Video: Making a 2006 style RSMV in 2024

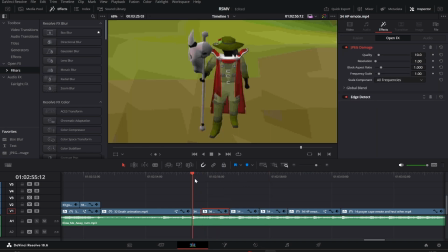1230s
So I just essentially did it, and because the HP cape emote is this sort of like going through stages, I just flicked it on and off, and I think it looks really cool. I really like this clip for the simple fact that it's actually really, I think it's really smooth, like especially this part.
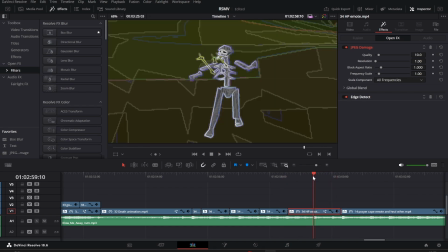1249s
Outside of the fact that it's a bit off-center, I think that it's just too smooth, a bit too smooth for the amateur nature that I was going for. But yeah, again, this effect, honestly, I always had trouble, especially in GIMP, trying to find a way to use it.
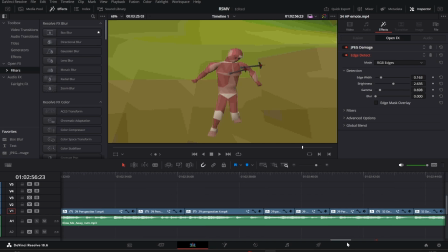1262s
I think here it just worked out so well. And lastly, what I want to go over, at least the clip that I want to go over, is the breakdown.
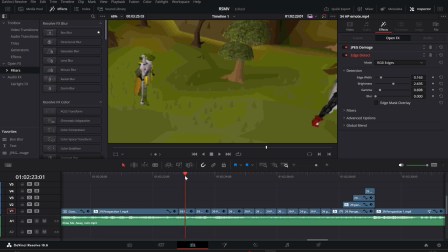1269s
So the breakdown as a sort of DAW, you know, thing in the chorus, and then it's just instrumental. There's no lyrics. What am I gonna do? Well, first of all, I thought, let's just do something related to PKing,
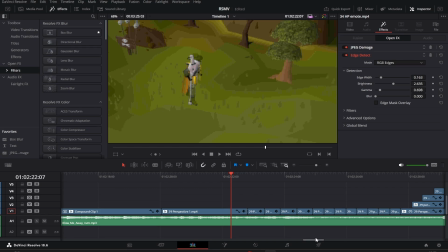1281s
because usually that's like what a lot of clips back in the day had, and it looks cool, and that's what I ended up doing here.
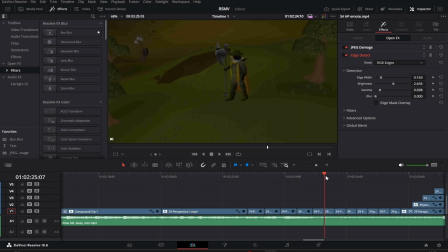1289s
And I did this entire scene, right? I just did an entire scene.
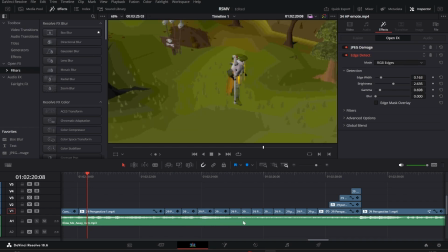1295s
Now, here is where the die part happens, like I think around there or something, and I wanted, as a result, my character to die there, but then I thought, no, actually, you know what, I gotta like build up, you know, I need to build up until eventually there's a payoff, right?
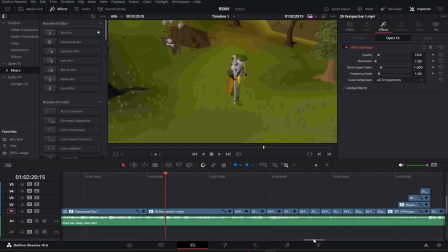1313s
So, normal clip, you know, and then a little bit faster, and then much faster,
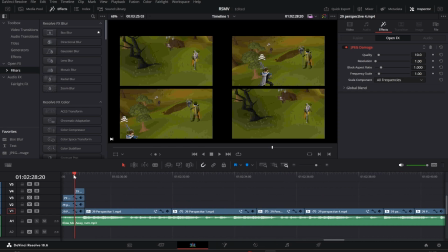1320s
and then, you know, like the song here, like you can hear it like getting darker, right?
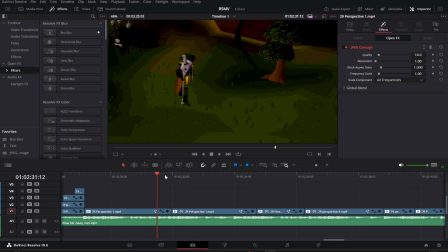1325s
Like it gets darker, so, you know, lower brightness, clear danger coming for you, right?
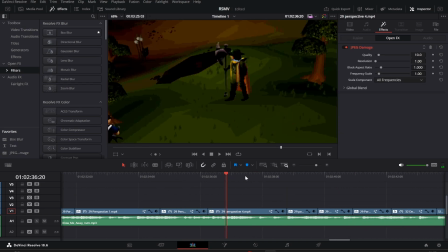1332s
Different shots, you gotta hold it, you gotta have different shots, they're slowed down, you know, to like create that tension.
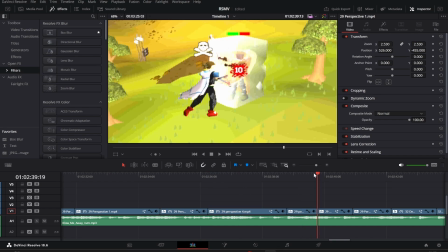1339s
And then the release, by specking someone, you increase the brightness a little bit for like the flare effect type thing, you know, the wow effect.
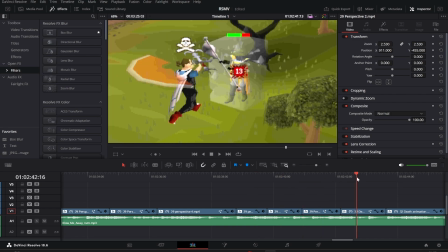1347s
You repeat it a bit more times, this is just the normal speed now, and then here, the death finally,
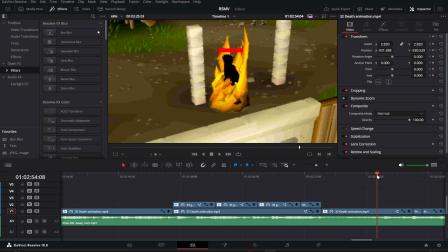1354s
and then the rest of the breakdown when the tension has been released, and then here the transition to the normal song again.
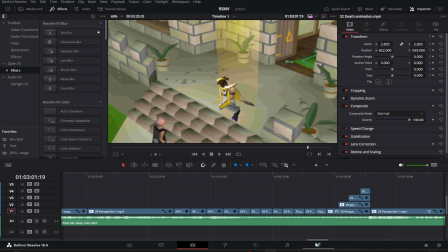1363s
So that's how I did the breakdown. And again, I just wanted to create some of sort of like a tense moment where it would actually build up rather than just being a single clip.
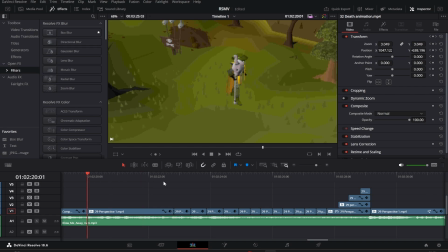1372s
I wanted it sort of a scene, right? So we go from normal to a bit faster, different perspectives, even faster to create tension,
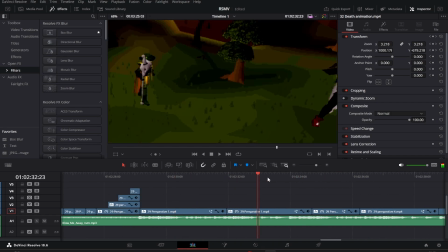1380s
and then like darkness, you know, like coming for you type thing, and then the specs. So it creates an entire thing where you go, like, it's sort of like a scene, an entire scene, as opposed to just a normal clip.
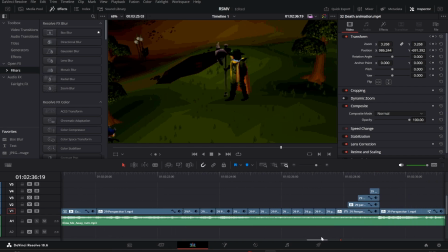1392s
And lastly, what I want to actually talk about, that is not related to anything or any specific section of the video, are the mistakes.
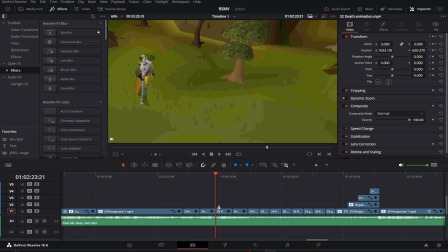1401s
So this one I only noticed later on, but here there's a mistake with the syncing between the song,
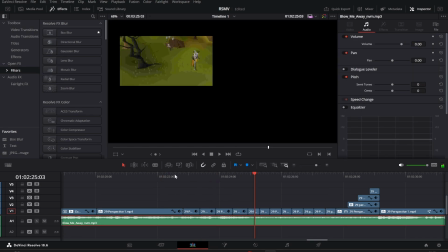1407s
because if you listen to it, the ARP becomes more prominent here.
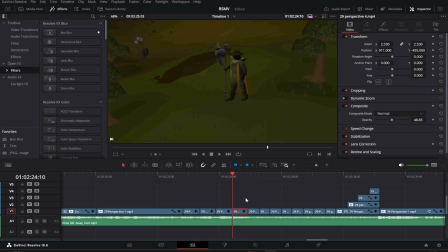1412s
So the problem here is that, oh, I messed with the opacity of that. Whatever, this is supposed to be like this.
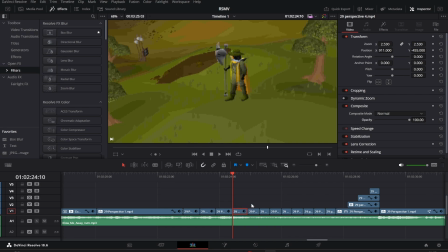1420s
So the harp essentially starts here, meaning that these should actually be here, and this clip should not be here. So, bit of a mistake there, but I only noticed that later. There are some clips that I've noticed before I released the video, so there's this one, for example.
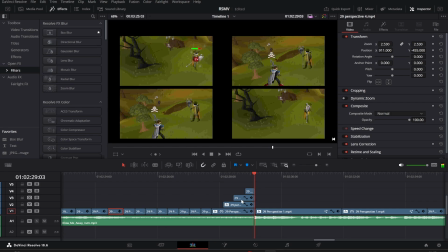1439s
If you notice anything that shouldn't be there, yeah, that should not be there.
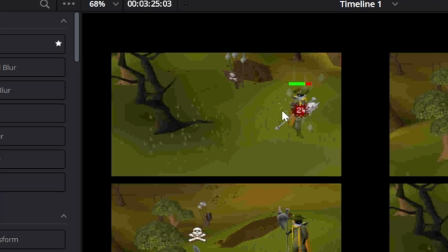1446s
Again, I'm trying to create tension until the spec, not by giving it away.
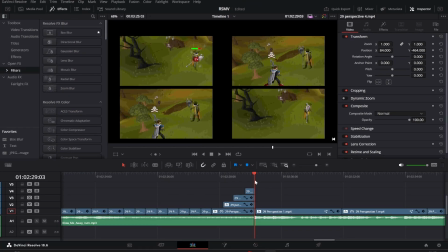1451s
Unfortunately, I actually did realize this before before the video went live, after I rendered it, and I was like, whatever, like if I want to create this sort of amateur vibe of, you know, kids that just came from school and meet their friends in RuneScape and they say,
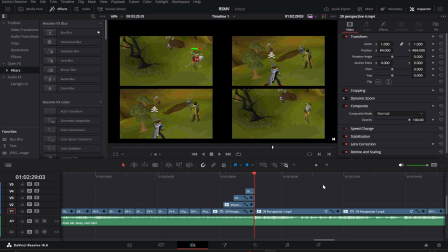1468s
yeah, like I really like this, so yeah, let's create a RuneScape music video, you know, like there's obviously gonna be an amateur side to it.
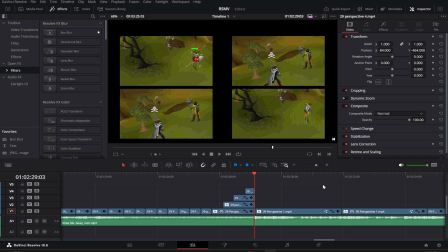1474s
And as I said, I wanted more of the 2006-2007 vibe of RuneScape music videos, which tend to be more crude, more rough around the edges, with some of these mistakes, than, you know, the super sleek 2011 ones. So there are a couple of mistakes like this is in the video that I completely fucked up.
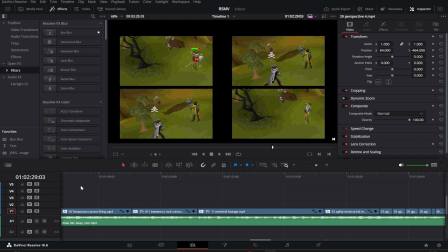1492s
There's one in the... I think it's here. Okay, might not be here, but whatever.
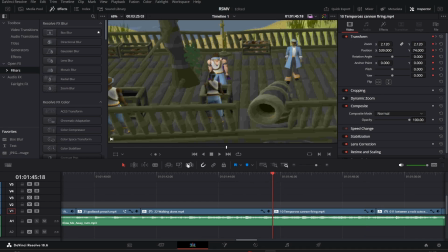1497s
Like, there's a Canon clip here that is actually desynced. Yeah, it's here actually.
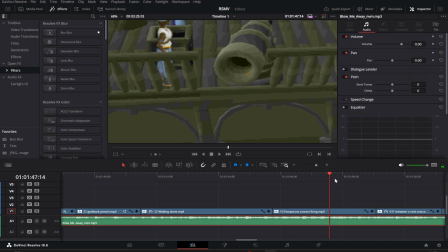1504s
So the transition of the song starts here, but the clip is a bit later to it.
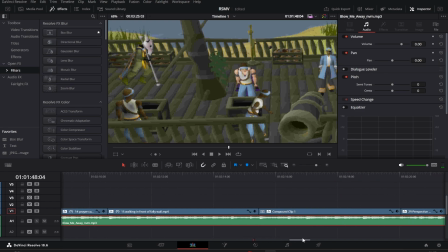1510s
But yeah, like, there's a couple of those mistakes, but again, I wanted to somewhat make it amateur, so that's what I end up with. But yeah, that's pretty much it. Again, I'm not gonna go over every single clip, every single little decision, how I did everything. Yeah, but that's the gist of it, of what I wanted to talk about.
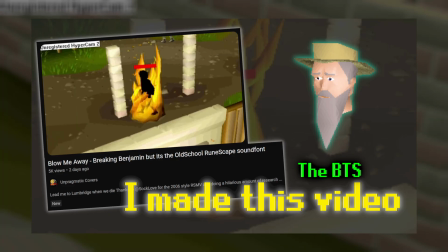1526s
Honestly, it was a project that I had a lot of fun working on, and I actually ended up learning quite a bit and gaining quite a bit of experience.
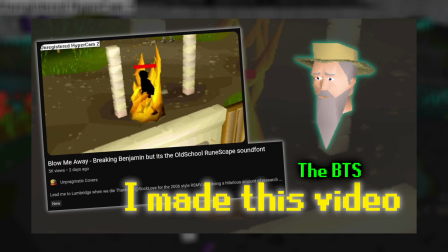1533s
I tend to mostly rely on narrative, storytelling, scripting, and if I need any fancy footage, in-game camera work. I would rather try to get a cool in-game shot and spend like 30 minutes trying to get it,
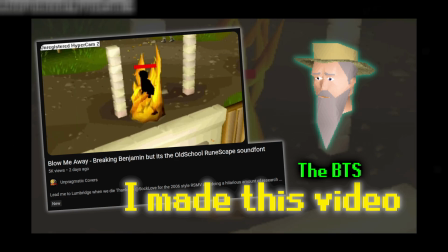1544s
rather than quote-unquote fixing it in post type thing, as I'm not really a great editor.
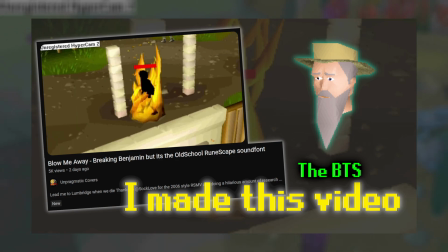1550s
So working on these actually allowed me to explore a lot of the editing related effects and mess with them while learning.
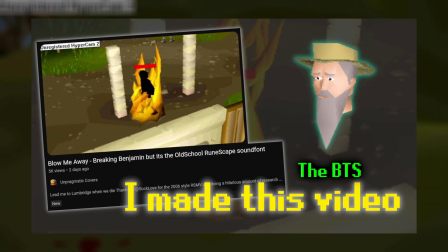1556s
As for future videos, I did see some people asking for more RuneScape music videos, as well as these might have opened the door for RuneScape music videos in general, which I'm totally down for. I really wouldn't mind working on more videos, however, I don't really want them to become very commonplace.
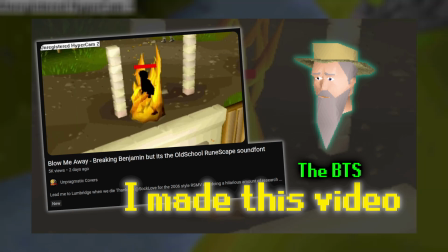1573s
Not only do I think they should be done more in, special occasions for special songs,
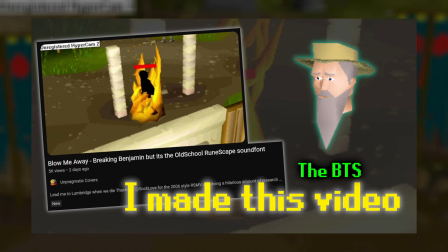1578s
I also make my own videos, and while this entire thing took me like between 20 to 30 hours to make,
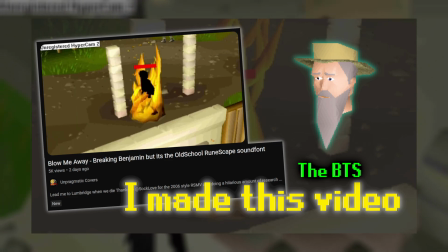1585s
which isn't much, creatively speaking it took a lot of energy.
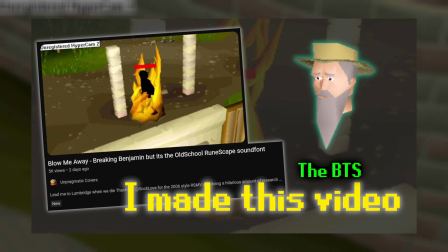1589s
So really, it's down to if Unpragmatic Covers wants to do more in the future, and if I'm available to do them.
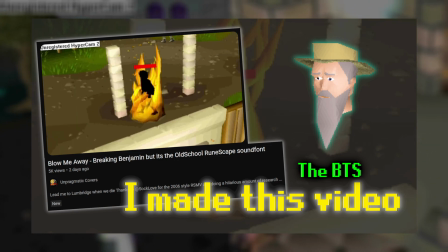1596s
Anyway, that's it for me. Thanks everyone for the support on the video.
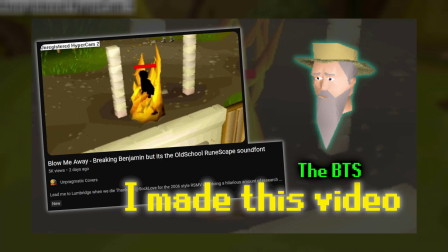1600s
I did read every comment, and even though I was kinda anxious before its release,
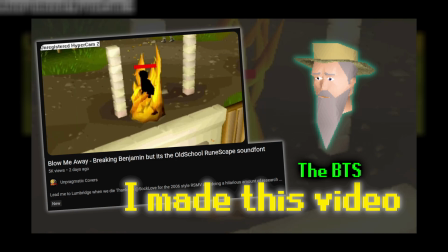1605s
thinking people might hate it, I'm glad people ended up enjoying it a lot. So yeah, thanks for the kind words.